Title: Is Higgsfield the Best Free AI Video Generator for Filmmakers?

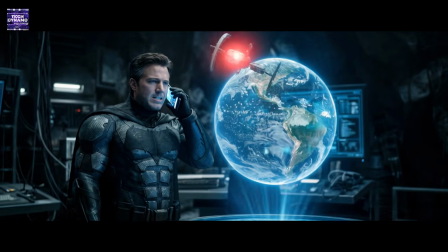Higgsfield Cinema Studio also offers precise control over camera movement through various presets, like handheld, different types of zoom motions, dolly, pan, tilt, jib, drone, and 360-degree shots.
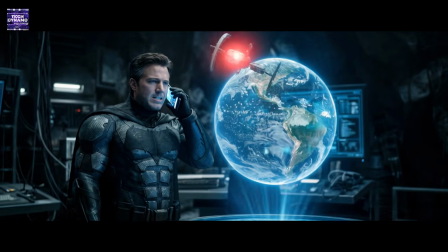For this generation, I'm choosing the zoom in setting to build a sense of tension into the shot. We'll stick with the original aspect ratio and set the duration to match the pacing of the scene. Since the prompt includes dialogue, we'll keep the audio enabled so Higgsfield can generate synced speech and ambient sound simultaneously.
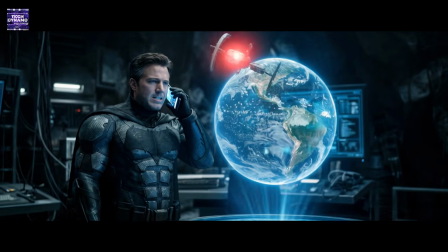We do not want any slow motion effect, so keep it off. While a single generation often hits the mark, I always suggest creating a few versions to find that perfect take. If the first result isn't exactly what you envisioned, you can simply regenerate. Now let's hit generate and see the results.
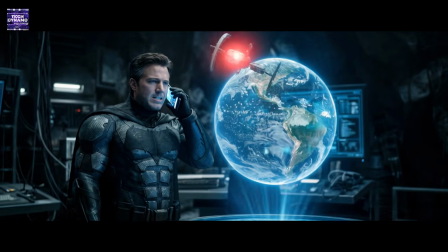The results are in, and they align perfectly with what I envisioned. The handheld camera work, the underlying tension, and the characters' movements feel remarkably lifelike.
Blackout protocol is live.
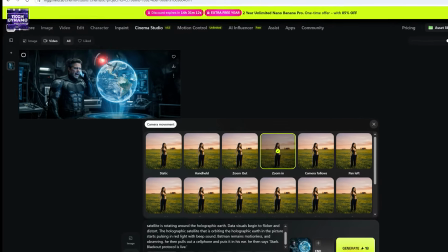You won't find the typical AI glitches or lost details here, just a clean, cinematic finish.
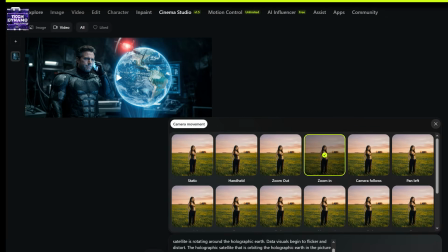This level of consistency is where Higgsfield Cinema Studio really excels.
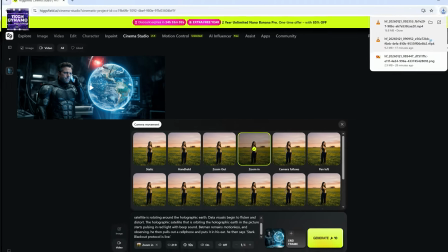I'll download this clip for the final edit, and we can move on to the next sequence.
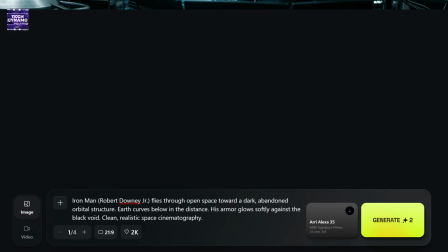Now we move to Iron Man. I generate the next start frame Iron Man, approaching the satellite in orbit. You may pause here and check the prompt I am using. Again, I generate multiple images and select the cleanest one with good scale and lighting. This shot needs to feel technical and dangerous. For the camera choice, I switch to the red V-Raptor.
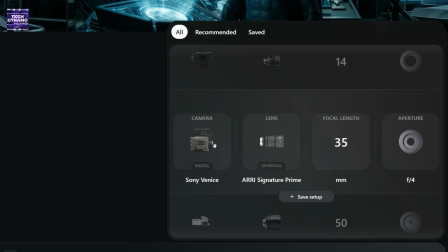Red cameras give extremely sharp detail, which works perfectly for metallic surfaces and space environments. For the lens, I'm using Zeiss Ultra Prime, spherical. These lenses are very clinical and precise, great for Iron Man's world.
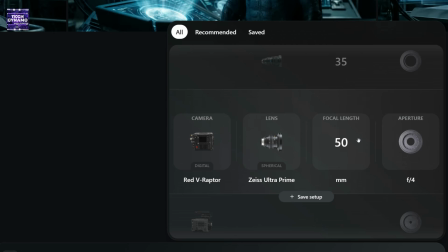Focal length is 50 mm. This compresses space slightly and makes the device feel closer and more threatening. Aperture stays at f/4, so Iron Man and the device remain in focus together.
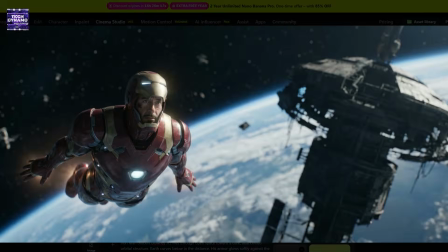So these are the generated images, and we will go with this one. This is how the workflow unfolds. Let's pick up the pace and dive straight into the equipment. I'll walk you through my camera and lens choices for each shot to help you master the Cinema Studio. For this close-up shot, I chose Sony Venice camera and f1.4 apertures.
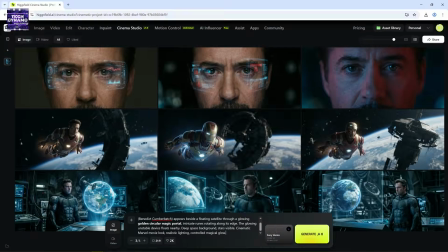The shallow depth of field isolates his eyes and keeps the moment intimate. When Doctor Strange appears in the movie, I'm careful to keep the magic controlled, not flashy.
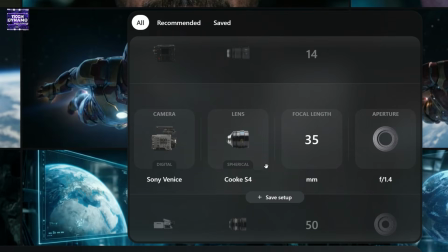Lens this time, Cooke S4, spherical. Cooke lenses have a softer, more organic feel, which contrasts nicely with Iron Man's tech-heavy visuals. Focal length is switched to 35 mm. Aperture f4. So Strange, the portal, and the device are all readable.
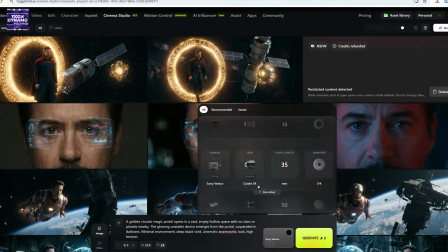For the final frame, I'm switching to a setup that feels truly epic.
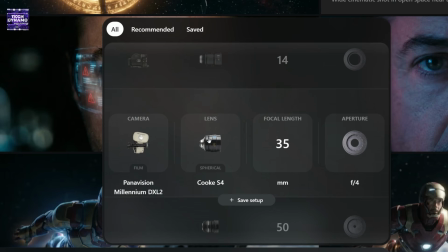I've selected the Panavision Millennium DXL2 paired with Panavision C-Series anamorphic glass. It's a combination that instantly signals to the audience that we've reached the climax. I've set the focal length to 14 mm with an aperture of f/11,
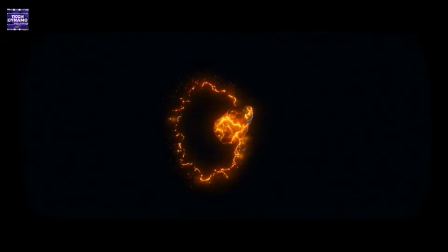ensuring the entire explosion remains sharp and readable across the frame.
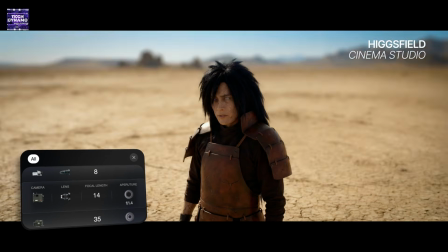This isn't just a collection of AI visuals, this is the evolution of AI filmmaking.
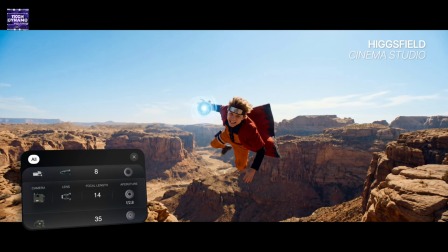What makes this possible is that Higgsfield brings multiple state-of-the-art AI models together on a single platform.
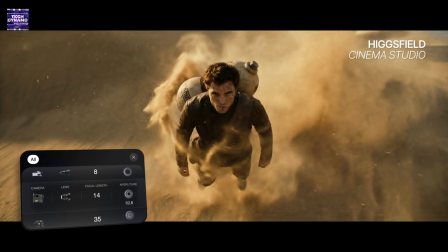Instead of managing separate, expensive subscriptions for different tools, everything is unified under a single credit system.
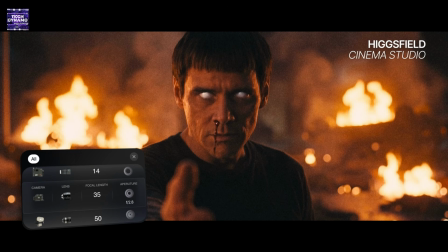It's designed to be the most cost-effective solution for creators, offering some of the cheapest rates per generation currently on the market.